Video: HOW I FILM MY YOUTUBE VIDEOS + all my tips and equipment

So sometimes if the video that I'm filming is sponsored, I like to print out like some key talking points that they really want me to hit or key talking points that I really wanted to share with you guys like about the pieces that I'm wearing or about the vitamins I'm taking or wherever it is I just like to kind of have you know it really thought out and well prepared um yeah so I'll do that right now but the video that I'm filming today is sponsored but um it's a fashion video so I pretty much have it all figured out so I don't have to print anything out um but that also goes like if you have like a coupon code that I want to share with you guys I'll make sure I have it written down make sure I get it right or if there's a website I want to share or whatever. I'll just get that all ready to go so that I have exactly what I want to say ready to go. So the video I'm filming today is all hung up right here in my closet.
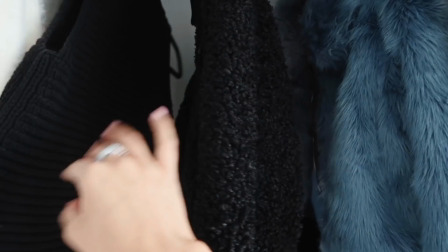542s
It's a little fall like cozy haul like kind of how to dress for fall like from work to date night.
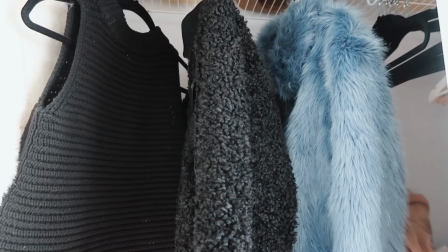549s
So I just have some pieces right here including the piece I'm wearing. So I'm just going to kind of figure out my outfits and how I want to pair them.
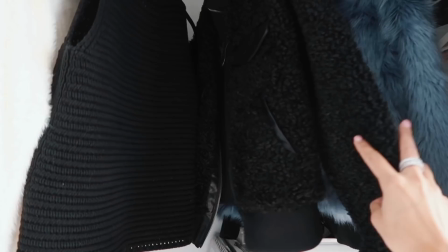555s
So right here you can see it's a lot of tops and I don't have any bottoms with this look. So I'm just going to figure out what bottoms I like best with all these,
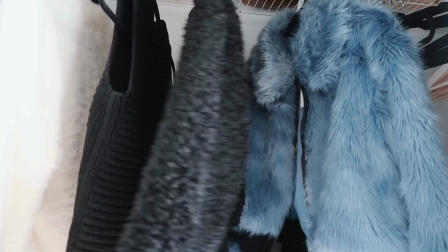563s
what shoes if I want to pair a bag with it any tips I can help give you like how to style these I'm going to try to figure that out real quick and then start pairing them all together
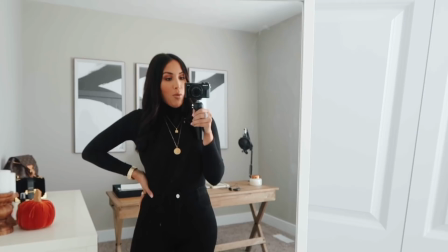571s
so for the video that I'm filming today I need to film my outfits so I just took my mirror that was on that
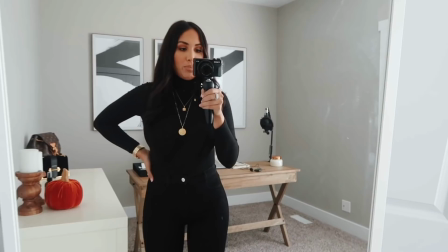579s
back wall back there and brought it right here this is right in front of my jewelry boxes behind there but I just needed it in a space where behind me
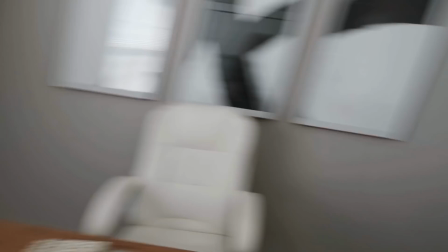587s
it looks cute where if I had it over here behind me is like my random jewelry box and stuff.
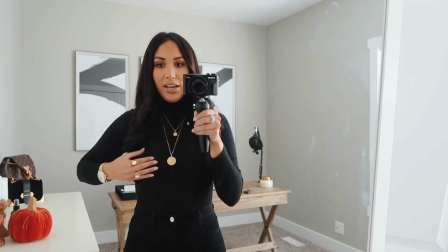594s
So I just covered my jewelry box and I'm gonna have like my cute little fall pumpkin behind me, my candles, my purses, my pretty desk.
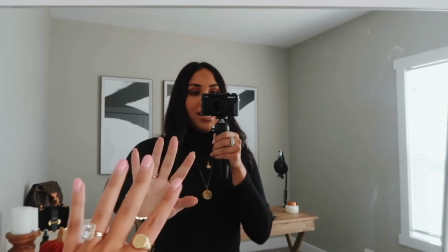601s
So I just kind of move my mirror and that's why I love having mirrors that are just wall leaning mirrors,
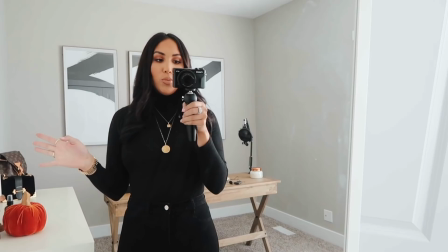607s
not mirrors that you mount to the wall because you can move it all the time. And if I wanted to film an art room or if I wanted to film downstairs or whatever,
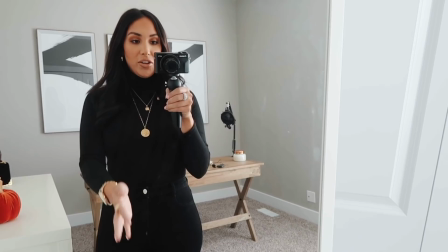615s
even sometimes what I like to do is put the mirror on the ground and then it will reflect light
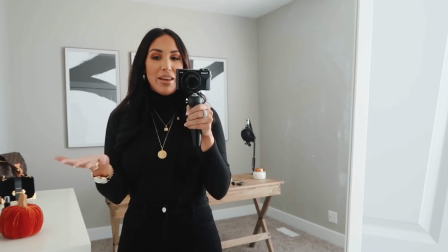620s
up like beneath me and it's so pretty it makes you glow so much or if you
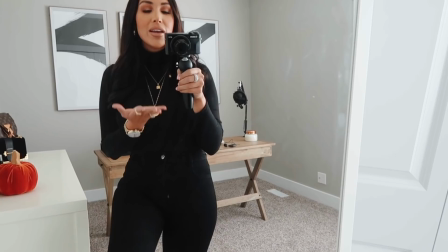625s
have a handheld mirror put the handheld mirror in your lap when you're sitting and filming and it's really pretty but anyways I just needed
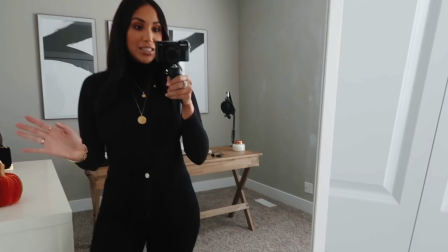631s
this mirror here today to film this outfit so if you guys want to see where this outfit is from make sure you guys watch that video
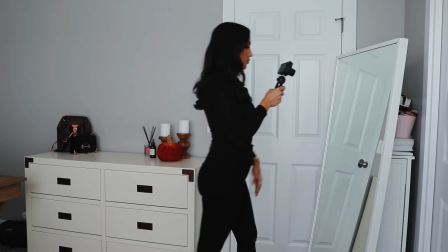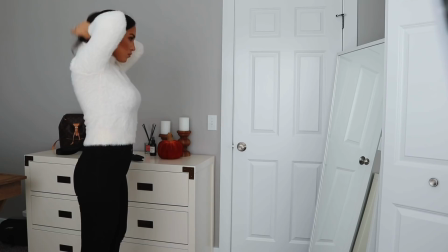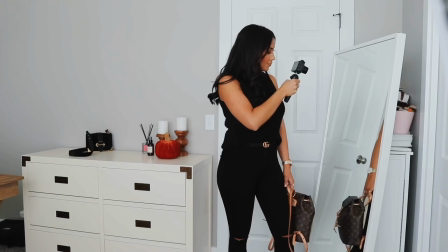all right I'm done filming my outfit portion of this video now I'm gonna film my sit down portion so what I mean
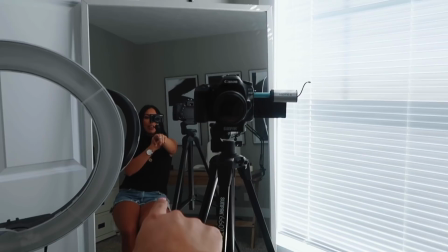683s
by that is I literally sit down right here and I go right in front of my window I have my light light camera right in front of me and then I
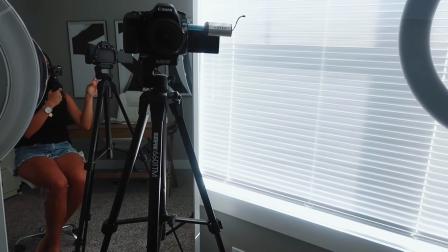691s
put a mirror right here so I can kind of see what I look like um but I like the lights on either side of me um I feel like it just adds
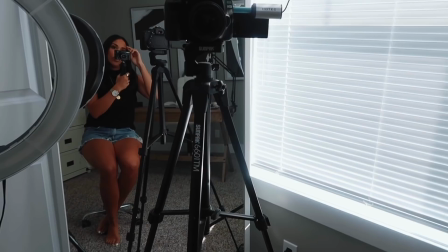698s
the most like pretty glow hey and I did just order another light to put right on top of my camera but
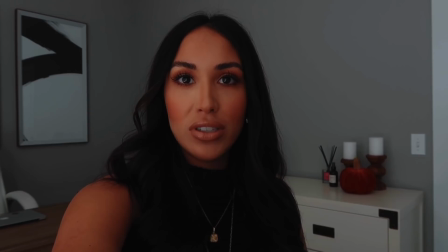704s
it's not here yet but I'm hoping that comes I wanted to show you guys the difference in lighting so right now is with absolutely no lighting like my
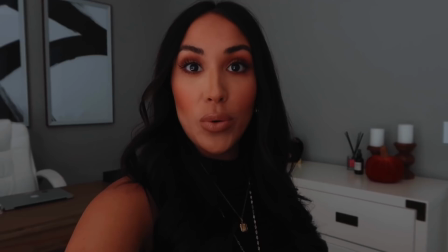711s
window is closed I have no lights on I'm going to open my window and show you guys the difference when the window is open okay
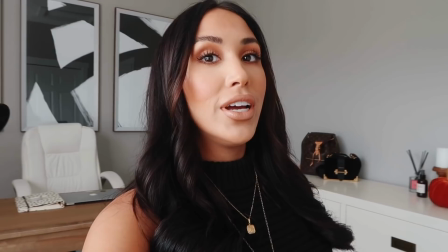718s
so here is with natural lighting so I don't have my lights on all I did was open my window it's beautiful it's
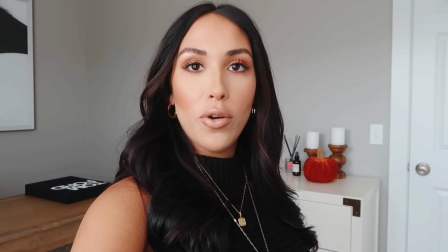723s
glowy it's really real looks good so now let's try with my lights on